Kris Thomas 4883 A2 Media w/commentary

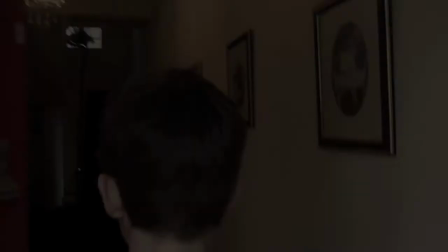By combining the various micro-elements of film and media, I was able to keep my trailer consistent with the genre and generate meaning.
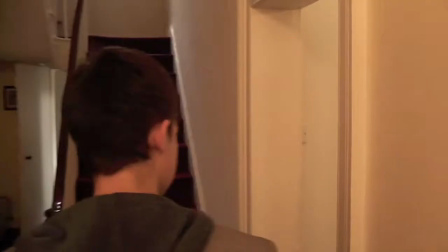The camera work was all handheld and stayed at eye level of the characters to make the audience relate more with the conflicts and on-screen events.
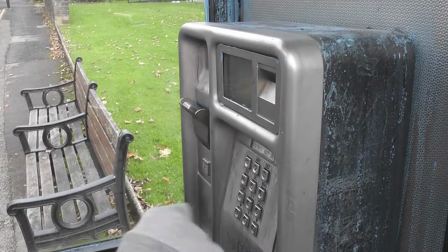By using shaky handheld camera work, I was able to make the trailer look more realistic as opposed to using a static camera to film, which would make the events look staged.
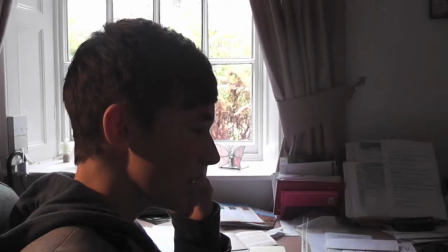The editing also contributes to the genre, with the various scenes edit in Apple iMovie to have a grey tint to them,
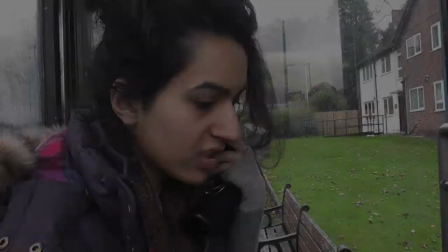making the look of the trailer darker and more depressing, a technique used by other soaps such as these dandas.
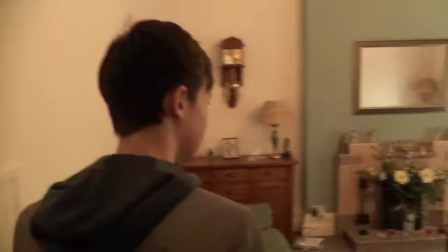By using the setting technique I was able to make the trailer look gritty and realistic.
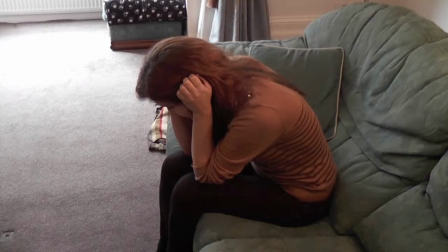Combining this with the handheld camo to create a realistic and gritty looking trailer, staying with the conventions of existing products.
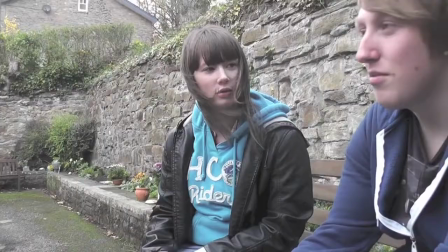The music used in the trailer is in minor key so it can notice a sound of downbeat atmosphere and helps create the tense atmosphere I've tried to achieve.
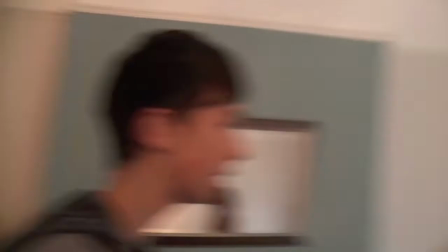The tensors in the trailer are generated by opening with a tracking shot, a drawn out shot is intercut with title cards.
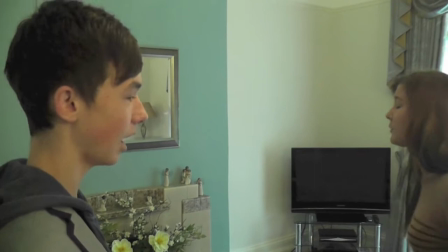The length of the shot combined with the building crescendo of the music all helped to make this atmosphere. By using these micro-alments to create meaning within the trailer,
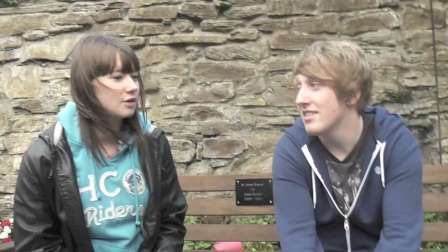I was also able to use these elements to reinforce audience expectations and tell the audience more about the characters without the use of dialogue or title cards.
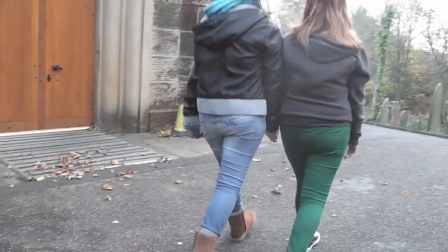For example, take the drug dealer storyline. The character is seated in an office with minimal light on his face and wearing a suit jacket.
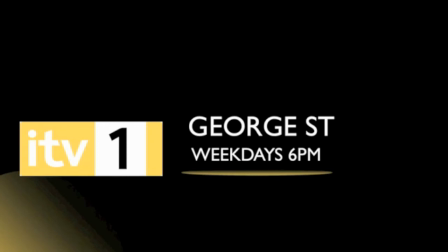Just by including these three aspects are able to tell the audience that he's a villain by having him sat in the shadows and has a serious book business like ethic the setting of the trailer also shows the characters as middle-class working class with the small village and frame box the film then
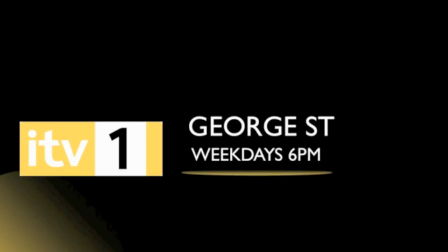again reinforcing audience expectations about style the show the title cards also helped the audience the audience to identify the emotions and themes of the same the heartbreaking that title causing the downbeat nature of the same as making a trail and tells the view about the attitude of the show the editing of the
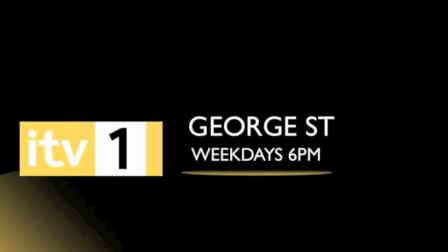trailer starts off at a slow speed and also it's up as it's a challenge by cutting this right in the trailer to match the length of the shot and it was great tension and unrest among the storylines and portray the characters of fractured and uneasy the speed of the editing and the style
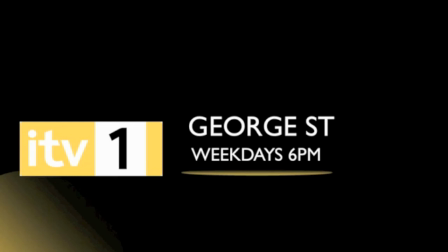in which is edited mirrored the trailer for Dallas 2012 in which the editing cut shot between several storylines extremely quickly to create tension the showings is shot mostly from the audience's point of view and this allows the audience to create relationships of the characters and view the events as a fourth wall, creating a direct link from the audience to the soap,
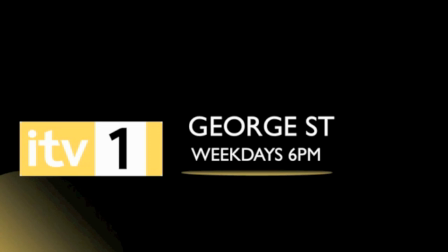as it's paradise stuck to conventions and didn't stray from using the representations of genre and age used by the characters dressed in casual costumes
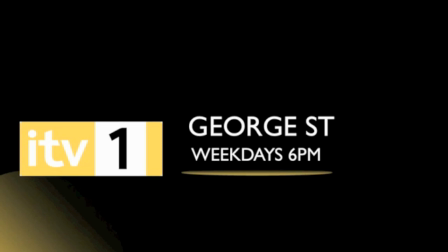except for the drug dealer who we wanted to signify as slightly older and more mature.